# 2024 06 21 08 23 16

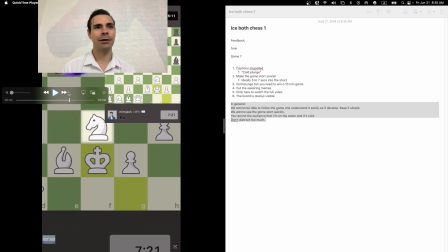[12:26]
My editing feedback would be like, give me your asset gallery.
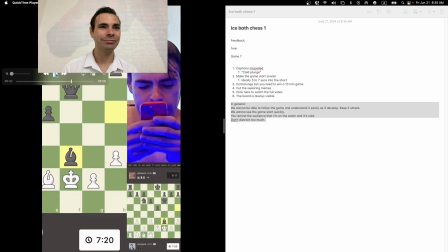[12:33]
And yeah, I would ask you, how do you do some of the stuff you do,
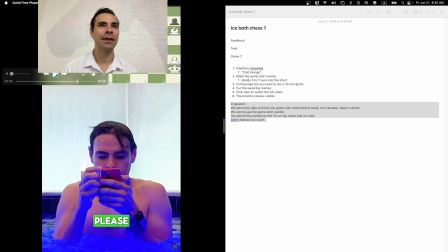[12:38]
to see if you do it easily in a way that it's easy to do.
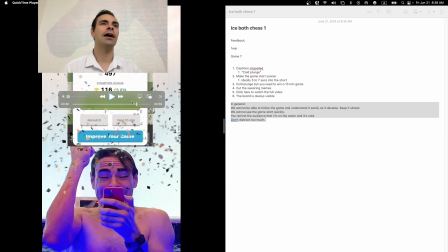[12:43]
Because like some of the stuff that you do, if I do them, I take them in too long. I like this part. I like the celebration, confetti, blah blah blah.
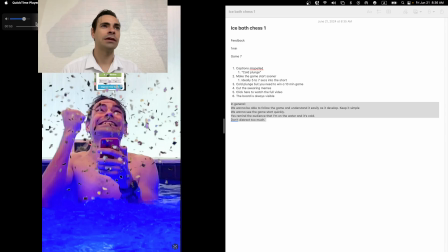[12:55]
The sound in here, the camera shake, perfect.
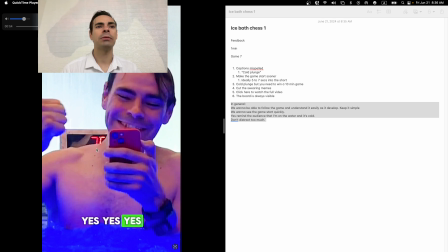[13:01]
Yes. The final thing about the captions is that I would put them a little bit more in the middle, covering my face, even if they have to. But like this space right here. I personally like the captions here, and I personally move the captions from here to down if need be.
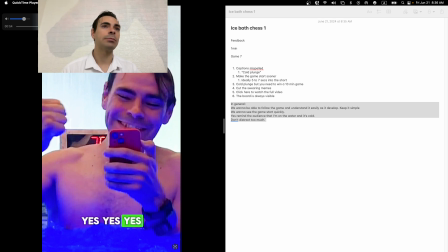[13:19]
But if you keep a separation like this, for example,
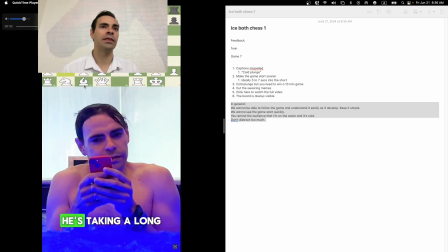[13:22]
then the captions are perfect in the middle between the two lines, and they don't bother ever. Because rarely anybody goes all the way down to read the captions.
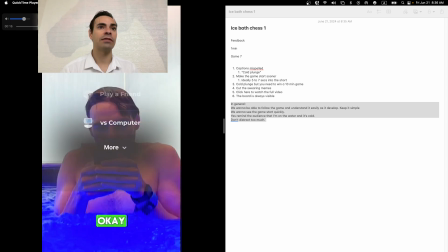[13:34]
That's why most of the viral videos, they have the captions right in the middle, even if they cover the people's face. All right, that's my feedback. Thank you so much, bro, for the video again. I love it, and let's see how he does. My prediction, and this is not being mean or anything,
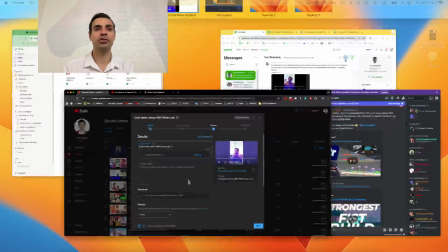[13:49]
but my prediction is that my first video my first short of the chess will do still better than this,
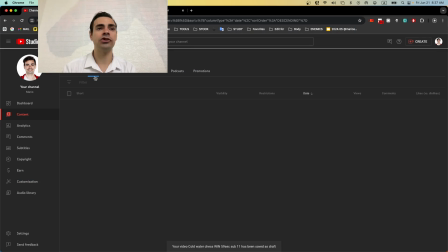[13:57]
because it's just easier to follow. So that one video has
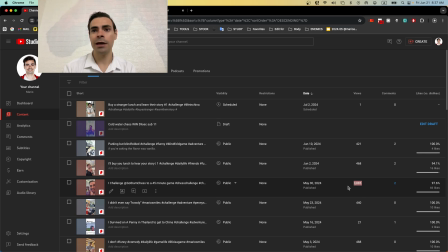[14:05]
3.8K views, and it was published almost a month ago. Okay, so of course it's got time on it, and it's got 2 comments. It's got how many likes? 83 likes. So that's my video of yeah.
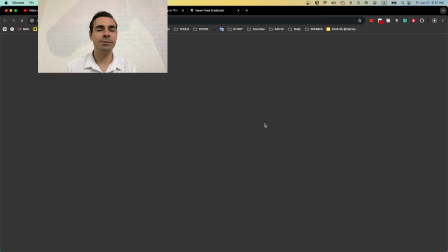[14:22]
But you'll see this video, the difference between your video is that it is much easier to follow.
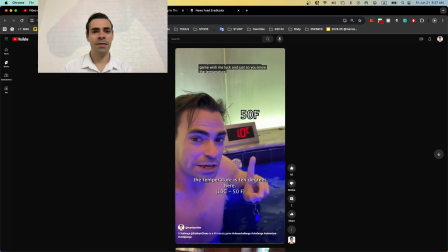[14:28]
I do the presentation and then a little bit of like indication, and then it's just that.
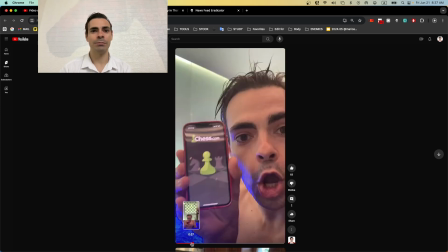[14:35]
It's just simple to follow.
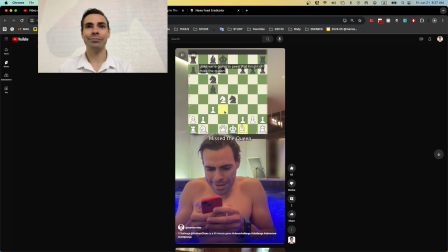[14:37]
And people who play chess, they might be, and you see the captions are right in the middle, like I said. So use this as reference for the next video, because again, this did well.
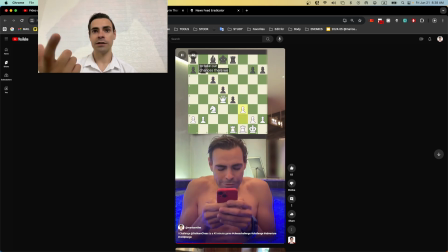[14:51]
This video could use a lot of the editing sauce that you did, because I didn't put any editing sauce here.
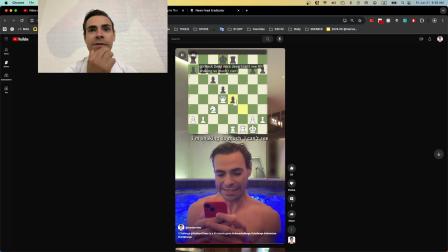[14:59]
Mostly it's just cut the important parts of the game, not me on the water. And then, but I think the screen remaining steady, it's even better than the screen flipping.
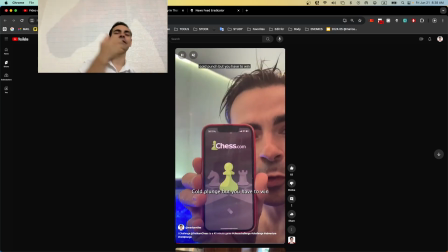[15:15]
Maybe the screen can flip. I'm conflicted on that one, you know, but again, less is more.
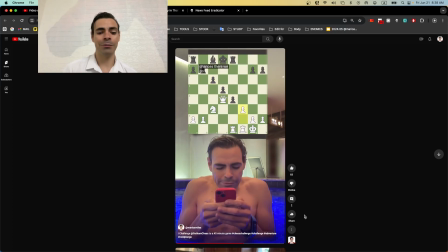[15:23]
And if you follow this format, I think we'll see. We can do a bet.
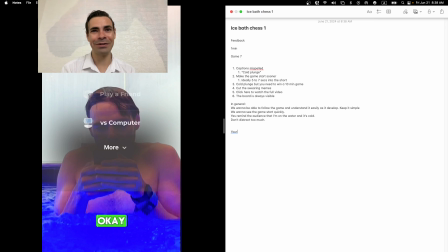[15:30]
And like, let's see if your video, this video that's better, because I haven't published it yet. If your video does more than 3.8K by June, no, it will be by July 20,
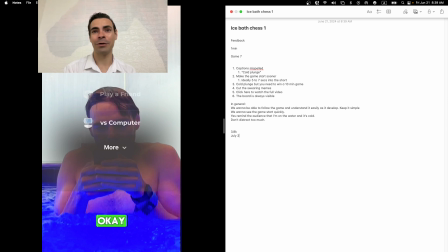[15:48]
because that will be 1 month from now, or it should be July 10 if I publish it today. If your video has more than 3.8K, let's see like this. If your video hits 4.K views by
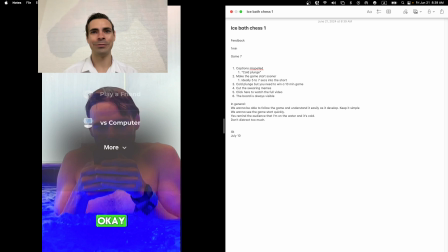[16:07]
okay, so I'll give you a tip on the app work. Okay, by July 10. Okay, cool, dude.
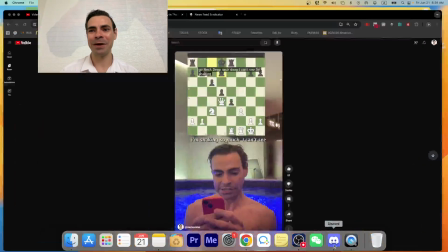[16:18]
I hope you liked it. That's my feedback so far of this. Let me close this right now.